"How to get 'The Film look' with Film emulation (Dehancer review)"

A lot has changed in the last decade, and the process of shooting on and developing film is largely no more, with a few notable exceptions. I'm a huge proponent of digital technology. It's this technology which has allowed me to make my movies.
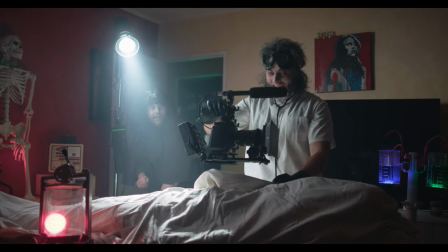(8:56)
It's this technology that provides people like me ways to narrow the gap between the
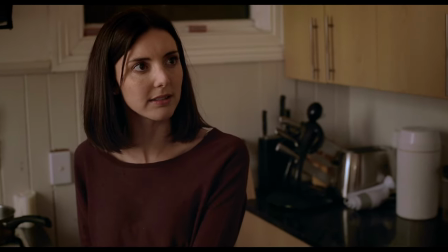(9:01)
$100 million feature film of Hollywood and the type of films that I can make independently.
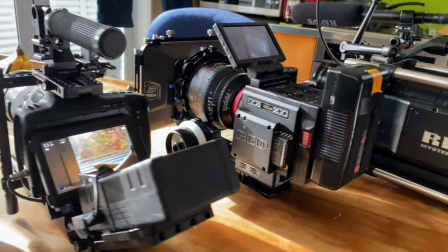(9:07)
So I'm very grateful for the Pocket 6Ks and 5D Mark IIIs of the world for providing new tools for independent filmmakers to help tell our stories. but through this evolution to digital cinema I also can't help but feel that something has been lost. My favorite films were not shot in 8k they were shot on super 35 millimeter film.
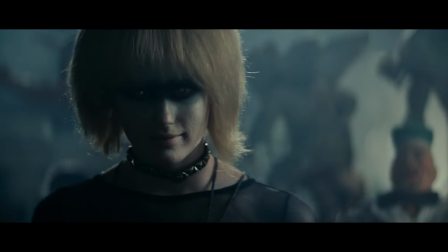(9:28)
That film was exposed and developed and through a series of chemical reactions produced a picture that was scanned printed and projected at my local theater. As great as digital is there are many of us who feel that something has been lost through the switch in the art form.
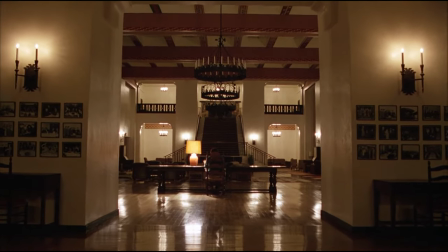(9:44)
The organic texture, the imperfect way in which real film stock is developed to
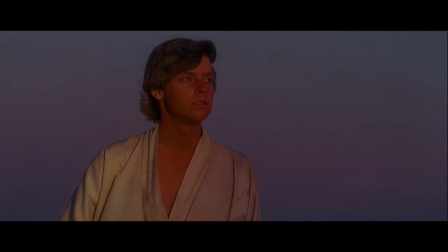(9:49)
become an image is very hard to mimic digitally computers are a precise tool
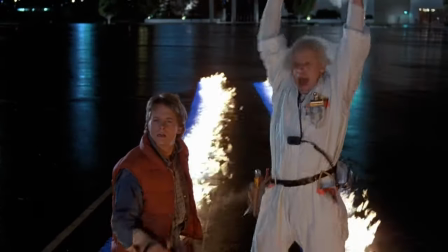(9:55)
film was not and those variances and subtle imperfections of film are i think what we identify as part of the magic of cinema real film just hits different if you don't believe me have a look at a series like the
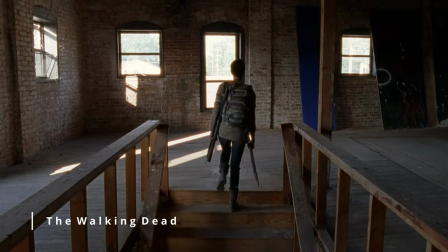(10:11)
walking dead one of the few shows that filmed on actual film until its
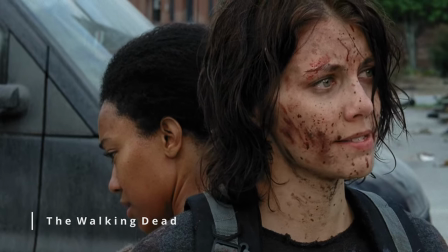(10:16)
most recent season now compare that footage to other contemporary shows there's just
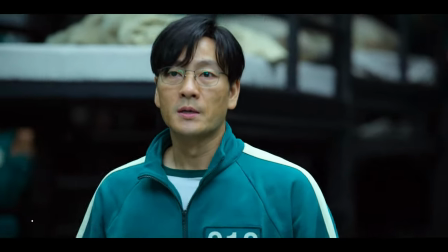(10:20)
something about this process that feels different another great example would be the
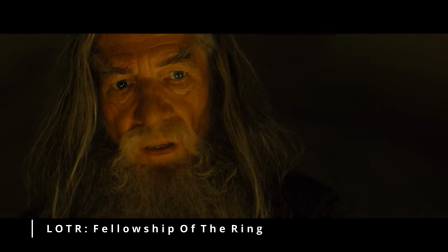(10:25)
Lord of the Rings films verse the Hobbit films Lord of the Rings was shot on film
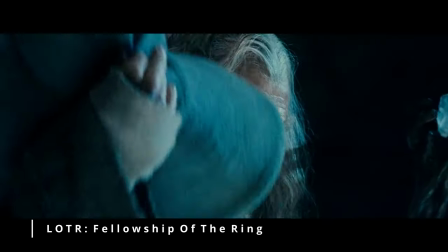(10:30)
while the Hobbit was shot digitally Lord of the Rings feels timeless it's
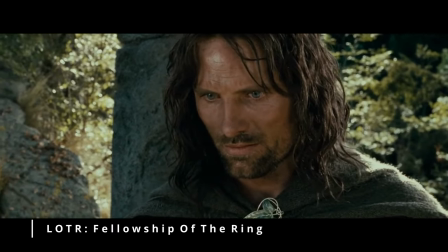(10:35)
stunning immersive it's cinema magic everything you want film to be the
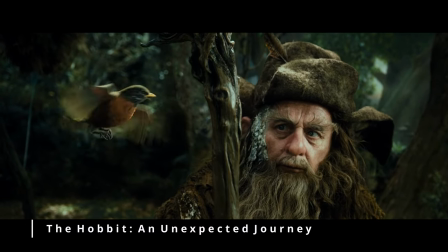(10:40)
Hobbit is missing that feeling regardless of the vfx and story and whatever
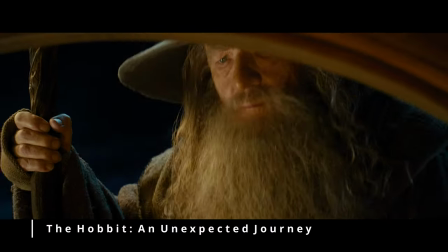(10:44)
else the pristine digital look of the hobbit makes it actually feel less real
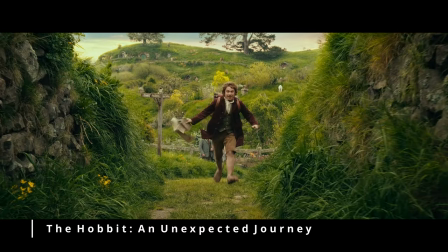(10:50)
it's lost that intangible quality that gravitas is gone
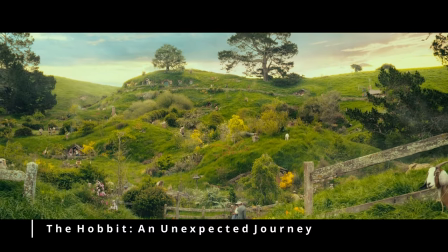(10:55)
and i attribute a significant part of that to the digital cameras the hobbit was filmed on this is often something that sits with us purely on a subconscious level you couldn't necessarily identify the difference between digital and film certainly I can't and I absolutely acknowledge there are many tests out there showing you can make digital images look so close to film it's impossible to distinguish one from the other but
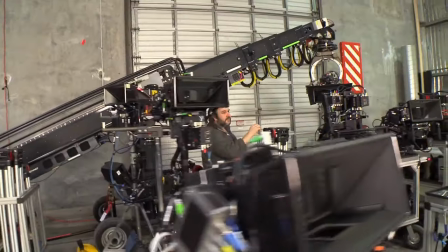(11:19)
I also think that largely the industry cares a lot less about replicating the
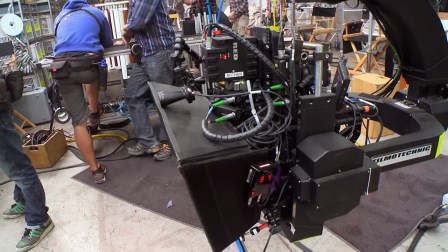(11:23)
film look than they did at the beginning of the shift to digital camera companies
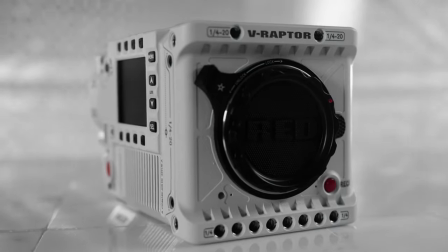(11:28)
seem more concerned with how high they can push their resolutions and bit rates with
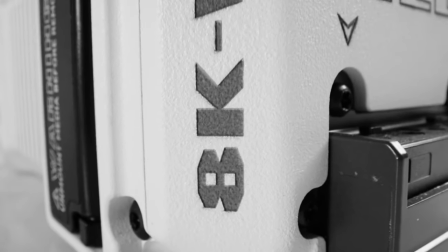(11:33)
cameras like the 8k red raptor and the 12k Ursa mini pro
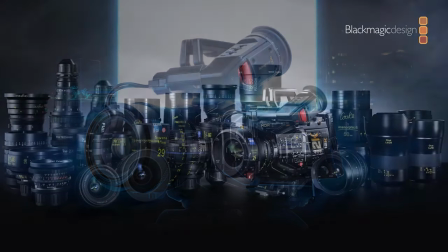(11:38)
from black magic it seems like we're no longer looking for a film look we're looking simply to create the best image possible which is not necessarily the same thing in our pursuit of the best digital image I definitely feel like we've lost
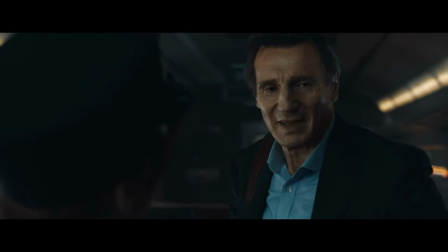(11:53)
something images are so crisp and sharp on these cameras that they don't feel filmic
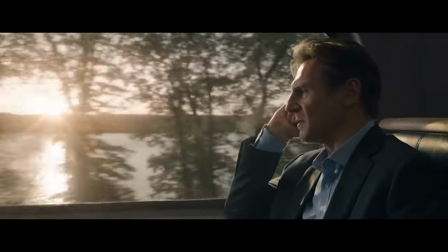(11:59)
anymore they feel fake despite actually being the best
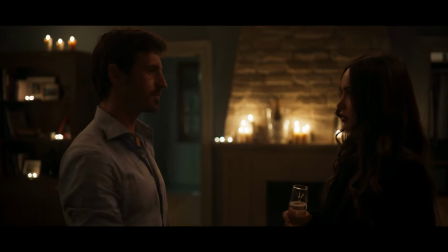(12:04)
they've ever been the hyper real nature of these images takes us further away from their intended destination
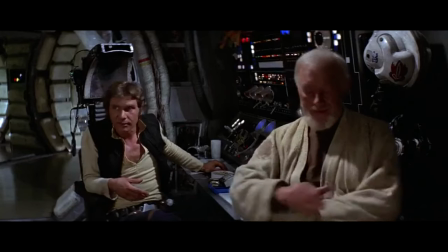(12:10)
of immersing us the viewer a lot of simple tricks and nonsense and clearly i'm not the only one who feels this because while our entire industry pushes for more pixels a lot of cinematographers and filmmakers
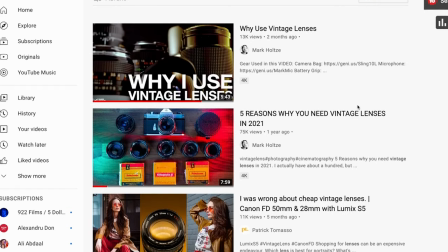(12:23)
seem to be battling the quality of our own cameras in hopes of recreating that organic film feel.